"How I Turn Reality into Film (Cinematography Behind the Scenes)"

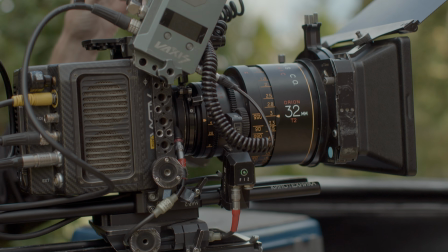(0:00)
Recently, I shot a couple of scenes for my film, which I've been working on throughout this year whenever I get the chance.
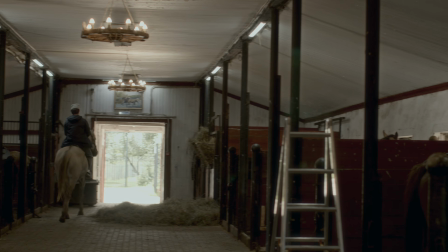(0:06)
In this episode, I want to share a few cinematography tricks with you. How to turn everyday reality into something cinematic just by using light.
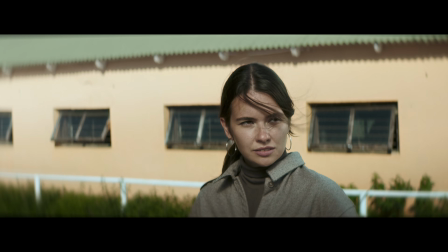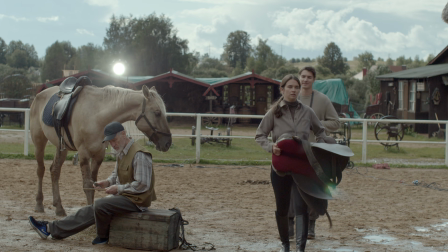(0:21)
So why do we even need this? For example, in my case, I wanted to tell a social story but make it feel like an expensive feature film,
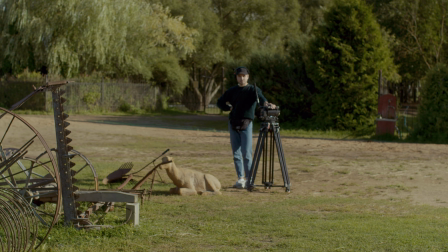(0:30)
with minimum gear and a very small crew.
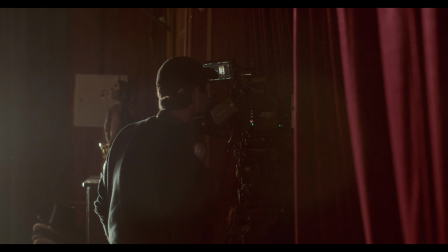(0:36)
And when the goal is to make the image look beautiful, or to use that overused word cinematic,
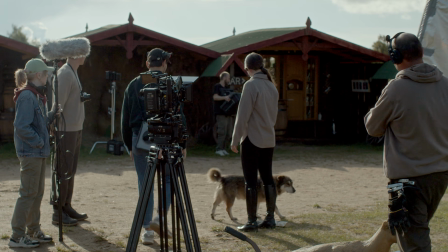(0:43)
it makes sense to have a few techniques in your toolbox that help transform
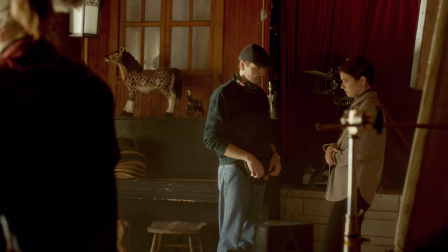(0:47)
a real location into something more expressive and visually aesthetic.
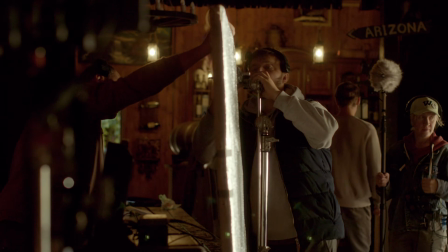(0:52)
And that's exactly what we'll talk about.
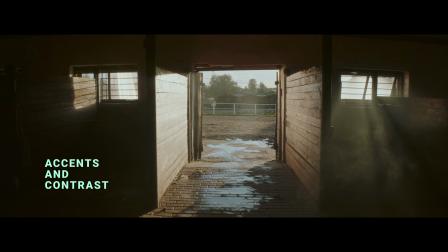(0:59)
In any scene, before we even start talking about style or aesthetics, the most important thing is to set the visual accents.
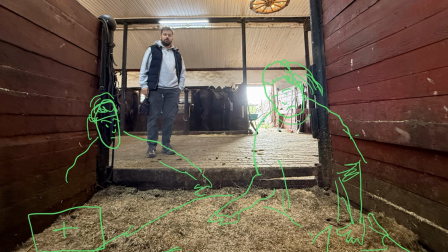(1:06)
As a viewer, who am I supposed to follow in the frame? This becomes especially important when the background is very detailed and the actors don't stand out much in terms of brightness or color.
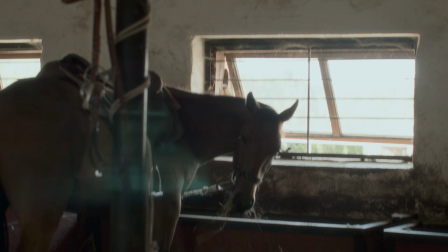(1:19)
So you can easily create that accent with light and composition.
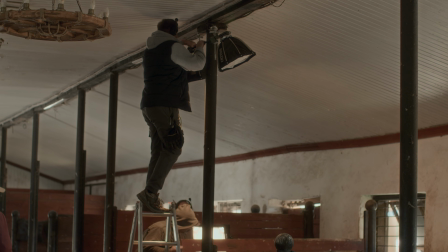(1:23)
Personally, I love using a very simple technique, alternating light and dark in the frame to create a rhythm, a beat of shadow and light.
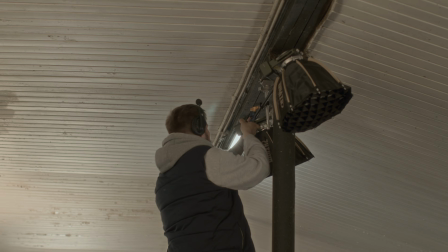(1:31)
So here's what I did. I added backlight and a side key light for the characters.
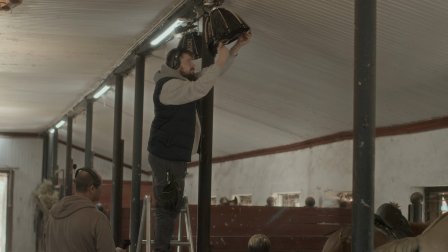(1:37)
The space inside the stalls was super tight, but I had this little beast, the Molas X100 RGB.
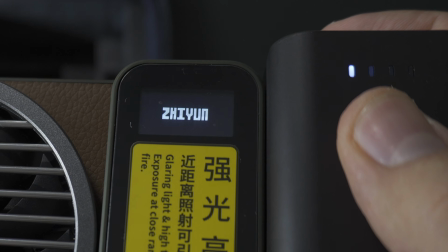(1:44)
Ji-Yeon sent it over for me to test on a real project.
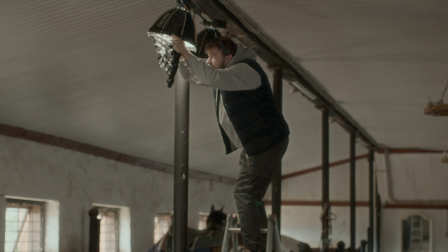(1:48)
And honestly, I was surprised how powerful such a small light can be, even in daylight conditions.
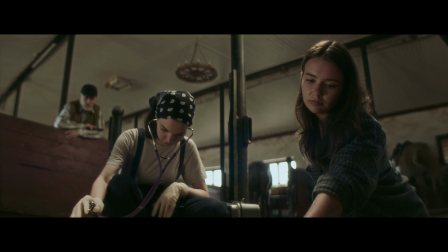(1:55)
We matched the color temperature of the window light about
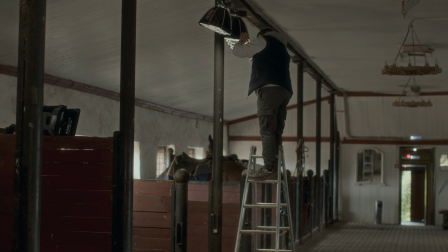(2:00)
4,500 kelvins and mounted the backlight above the two actresses in the frame.
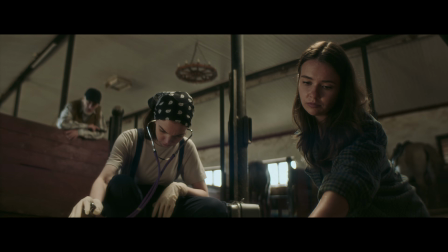(2:05)
That gave me the accent I needed, highlights on the characters against a darker background.
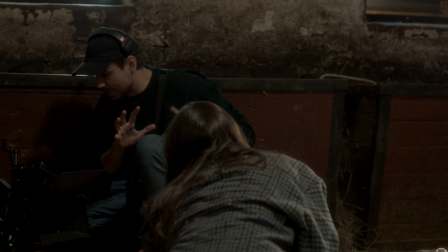(2:11)
But since I also wanted emotions and a sparkle in their eyes,
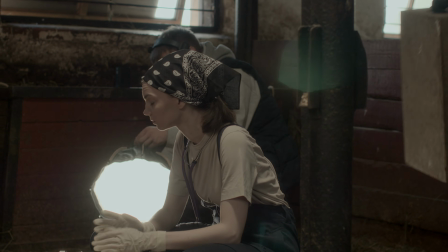(2:15)
we placed the X100 with a softbox just to the left of the camera for a nice key light.
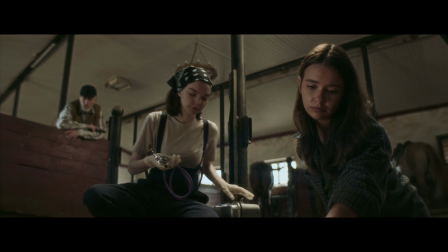(2:22)
As for the man in the background, he was further away,
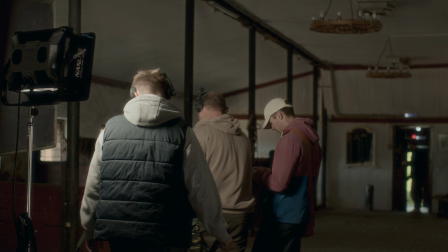(2:25)
so we lit him with a stronger 300 watt with softbox, just enough to keep the fixture out of the shot.
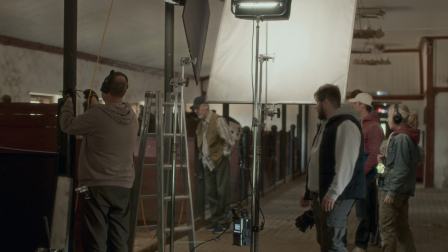(2:33)
The result, we didn't blast massive lights through the windows or set up anything overly complicated.
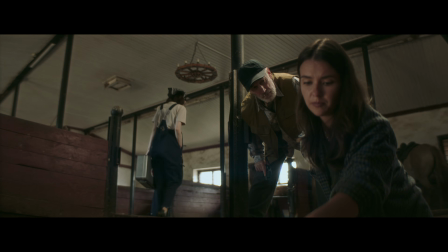(2:39)
Instead, we created the illusion of natural overhead and window light with matching color and exposure.
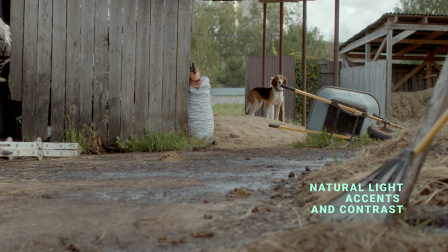(2:46)
Outdoor scenes can already look stunning, beautiful nature and authentic locations.
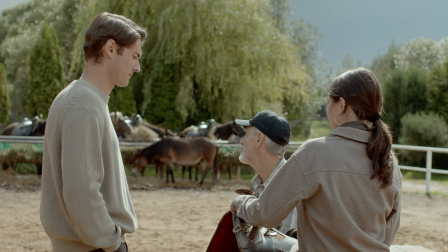(2:51)
All of that helps. But again, lighting makes all the difference. Just look how the exact same shot changes with different lighting.
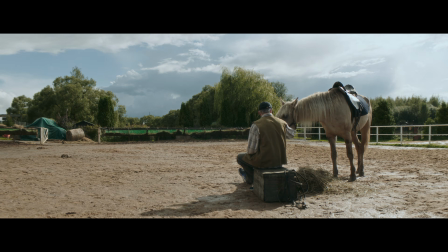(2:59)
We rehearsed 3 takes,
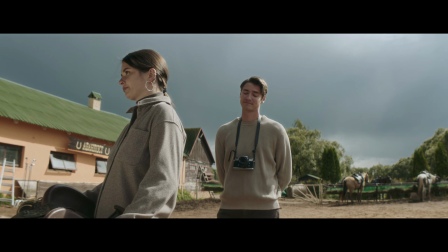(3:01)
but by the time the actors were ready to deliver the right emotion and movement, it started raining.
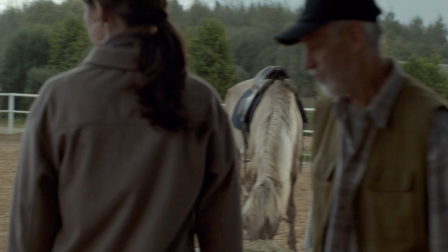(3:08)
And sure, rain looks beautiful in the frame, but it didn't fit the mood we were going for, so we had to wait it out.
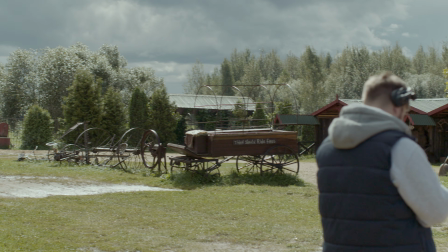(3:17)
Alright, the main concept here is the accent. And outdoors, the best natural accent comes from backlight shooting against the sun, especially on wide shots,
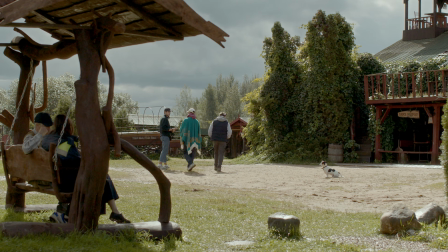(3:26)
because trying to soften such a huge light source from the front or side is
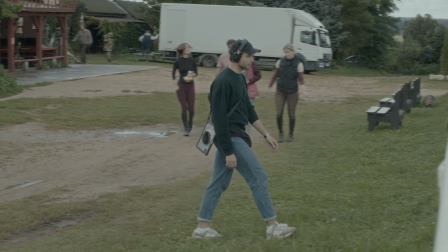(3:31)
quite challenging and expensive by using big frames with textile and extra crew.
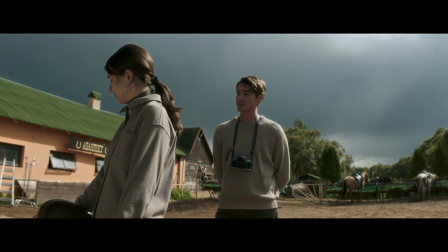(3:39)
Sometimes on wide shots, just backlight is enough, but for medium and close-up shots, it makes sense to lift the exposure on the face a bit,
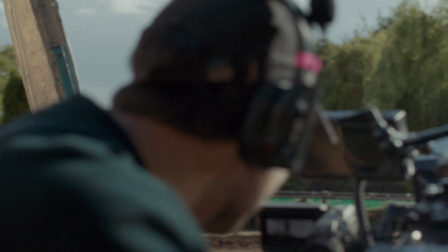(3:46)
by bouncing some sunlight with a foam board while still keeping shadows for depth,
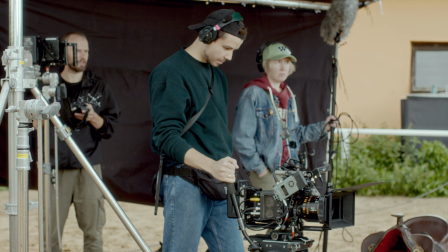(3:51)
or even pushing them further into negative fill. That's where the cinematic feel comes from, choosing the right shooting angle and direction of the sun.
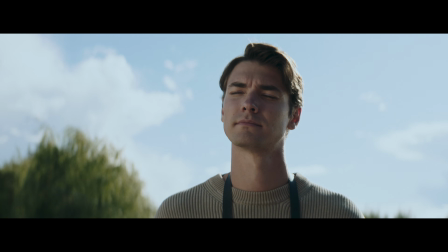(3:59)
I'm sure that if I had shot this with flat front light, the actors would have lost all visual emphasis, and the frame would have looked much flatter.